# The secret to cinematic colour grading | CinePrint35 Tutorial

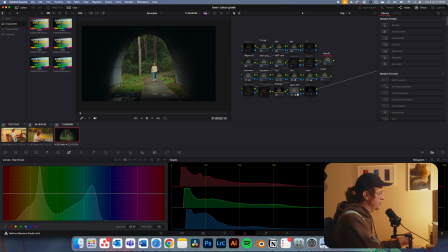(12:45)
So again, dump this on, you know the drill. Grain halation off. Just going to drag this up, separate it out so it's visually a bit nicer for me. Now this shot's a bit weird because I'm very small, but we're still going to crank that exposure up.
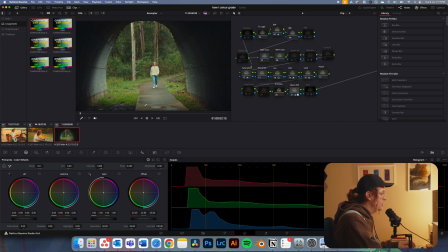(13:02)
Bring it up. That's looking pretty good there. White balance isn't actually too bad, to be honest.
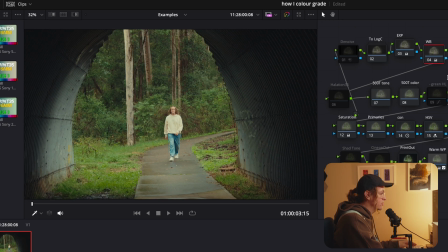(13:08)
It's kind of hard to see the skin here, but it's looking pretty good there. Going to turn on my pre-convert as normal.
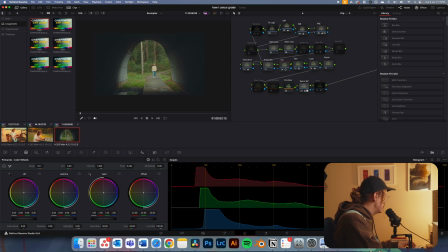(13:15)
Now I want to make sure these blacks kind of here do go fully black. So I'm going to bring up my gain a little bit and then just take down those shadows a fair bit as I really want that tunnel effect in this shot.
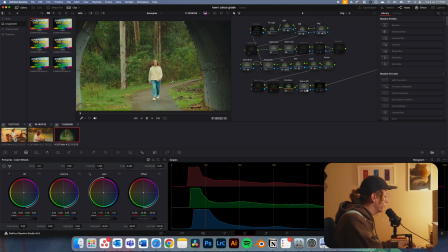(13:28)
And just looking at me, let's bring that up. Actually, don't forget to warm it up.
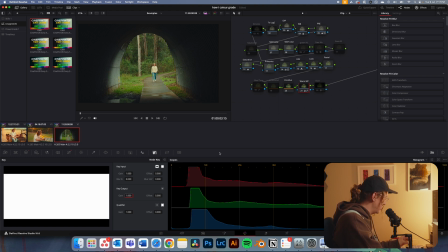(13:36)
Jump in here. Yeah, I think for this clip, I'm going to leave it as is.
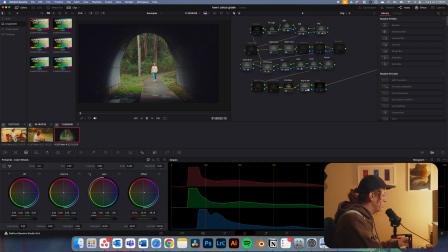(13:42)
We can kind of mess around here. I kind of feel like I want to pull it a little bit towards the blue side because this shot, it's on a rainy day, you know, you're feeling a little bit, maybe not down, but low energy is probably the way to put it.
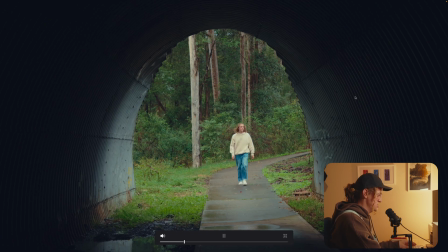(13:58)
So bring that down. And if we full screen that shot, it's looking pretty good. So there's nothing crazy in those adjustments. It's more about knowing which ones to do in which order and then just kind of finding a look that you like and you're happy with is really the main thing here in this process. And so I don't just keep talking into this microphone awkwardly for the next 2 hours. I'll see you next time.